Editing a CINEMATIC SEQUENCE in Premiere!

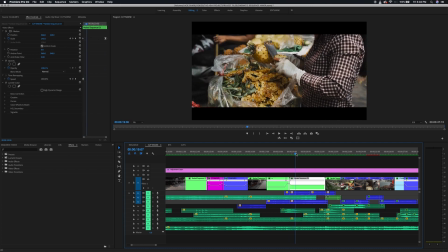(7:59)
copyright the sound effects and yeah it's moving backwards here
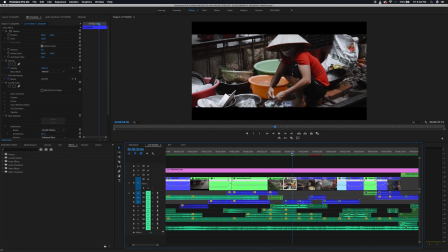(8:05)
moving backwards moving backwards and here is like the the fast
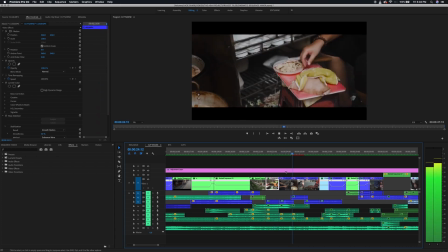(8:11)
pace part of the music as you can hear and
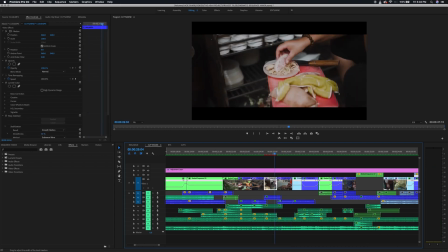(8:17)
i'm just doing lots of fast cuts basically after each other
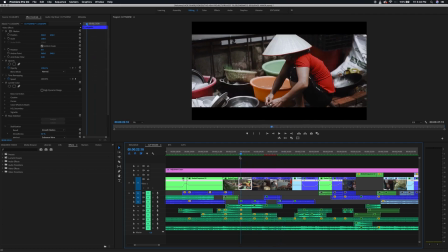(8:21)
like trying to show the different things going on in the city people
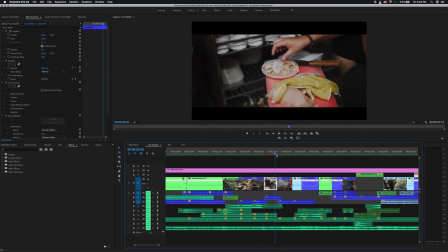(8:26)
doing whatever they do you know and yeah there's nothing fancy at
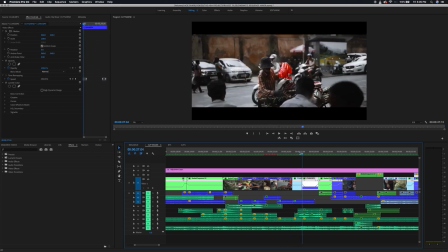(8:31)
all basically um and as you can see here to make this
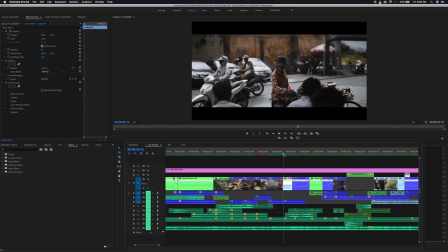(8:36)
kind of match the next frame because i wanted this clip to go into this clip i had to put this clip backwards as you can see the scooters are moving
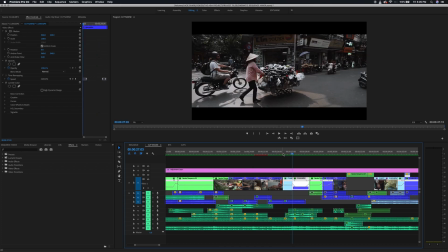(8:47)
backwards and you might notice it you might not but i think it's fine like i don't know i don't know if i would notice it if i didn't make
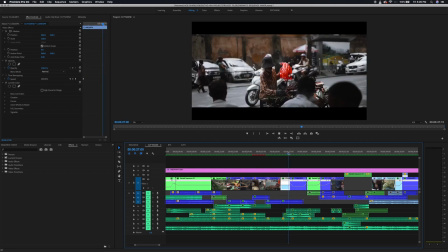(8:55)
the edit comment down below if you did notice it the first time uh but yeah we got her and then into this clip like
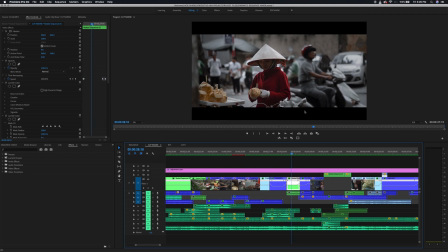(9:04)
just speed ramping same like movement and there you can see it's backwards behind there as well same movement
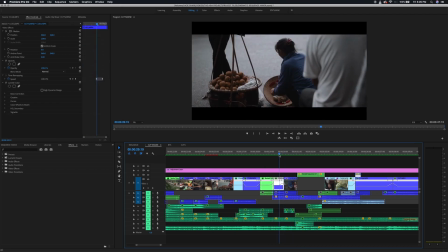(9:13)
and here it's like a cut that's not the same movement but i mean you don't always have to add it to the beat or add it to a certain movement or whatever you can just do hard cuts sometimes it's not gonna like it's not gonna ruin your video but yeah here we got like
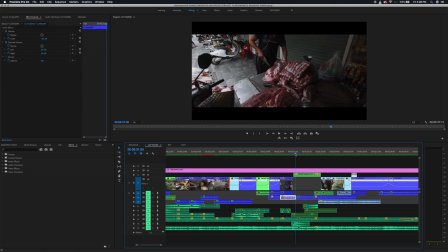(9:31)
a backwards clip of this lady cutting meat and then we got a different angle of the same thing and i'm like speed ramped it so that it's like going fast in and then slow and then fast to a
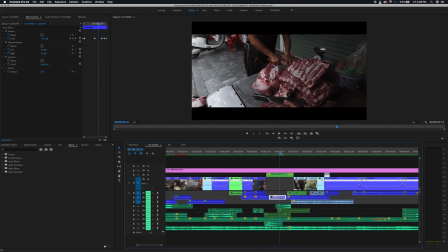(9:44)
different lady cutting meat that's also like a match cut you got the meat here you got the meat here
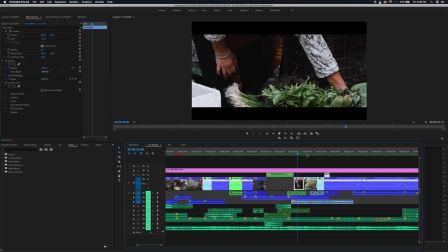(9:50)
and then I just cut from this into this and at this point I just basically wanted
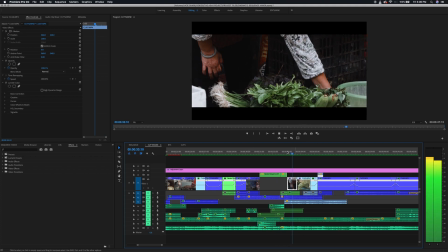(9:55)
like some fast clips to match the music here and
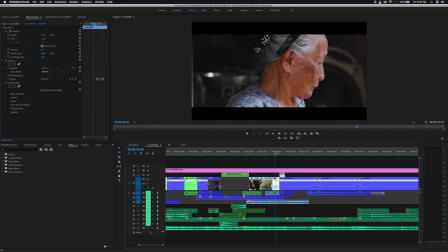(10:02)
there we go you caught me that's the only single like technical transition in the whole video the masking transition here and if you ask me it's not
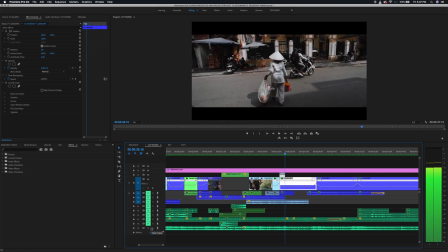(10:10)
even necessary I don't even know why I used it to be honest but yeah that's the only technical transition in the whole video and then we got this
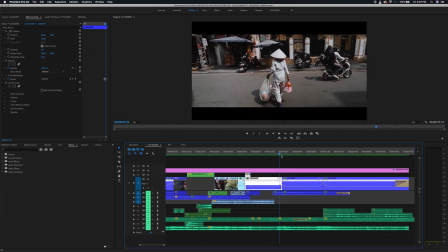(10:19)
lady just walking and to be honest i'm not super happy with the last part of the video but i mean i wanted to finish up
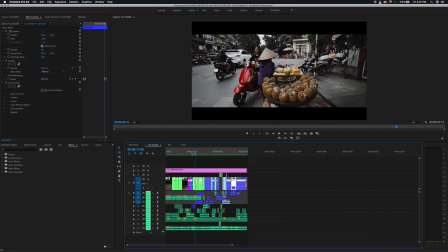(10:28)
the video and to be honest i didn't really have that many clips the clips that you see here is almost every single clip that i shot almost
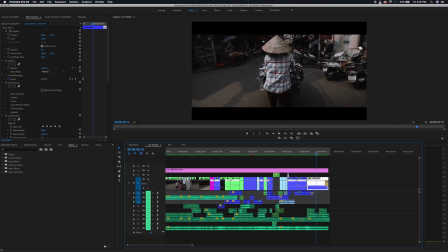(10:36)
and to be able to match it together this well is if you ask me kind of nice all right so i guess that's kind of the like the contents of this video i guess it became more like a director's commentary if you will uh because
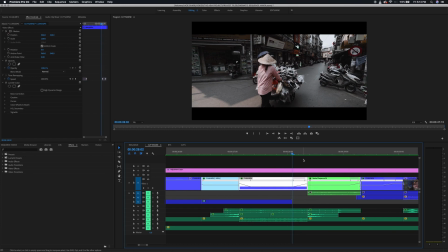(10:52)
i mean there's not really that much to teach uh i mean speed ramping there's tons of tutorials on speed ramping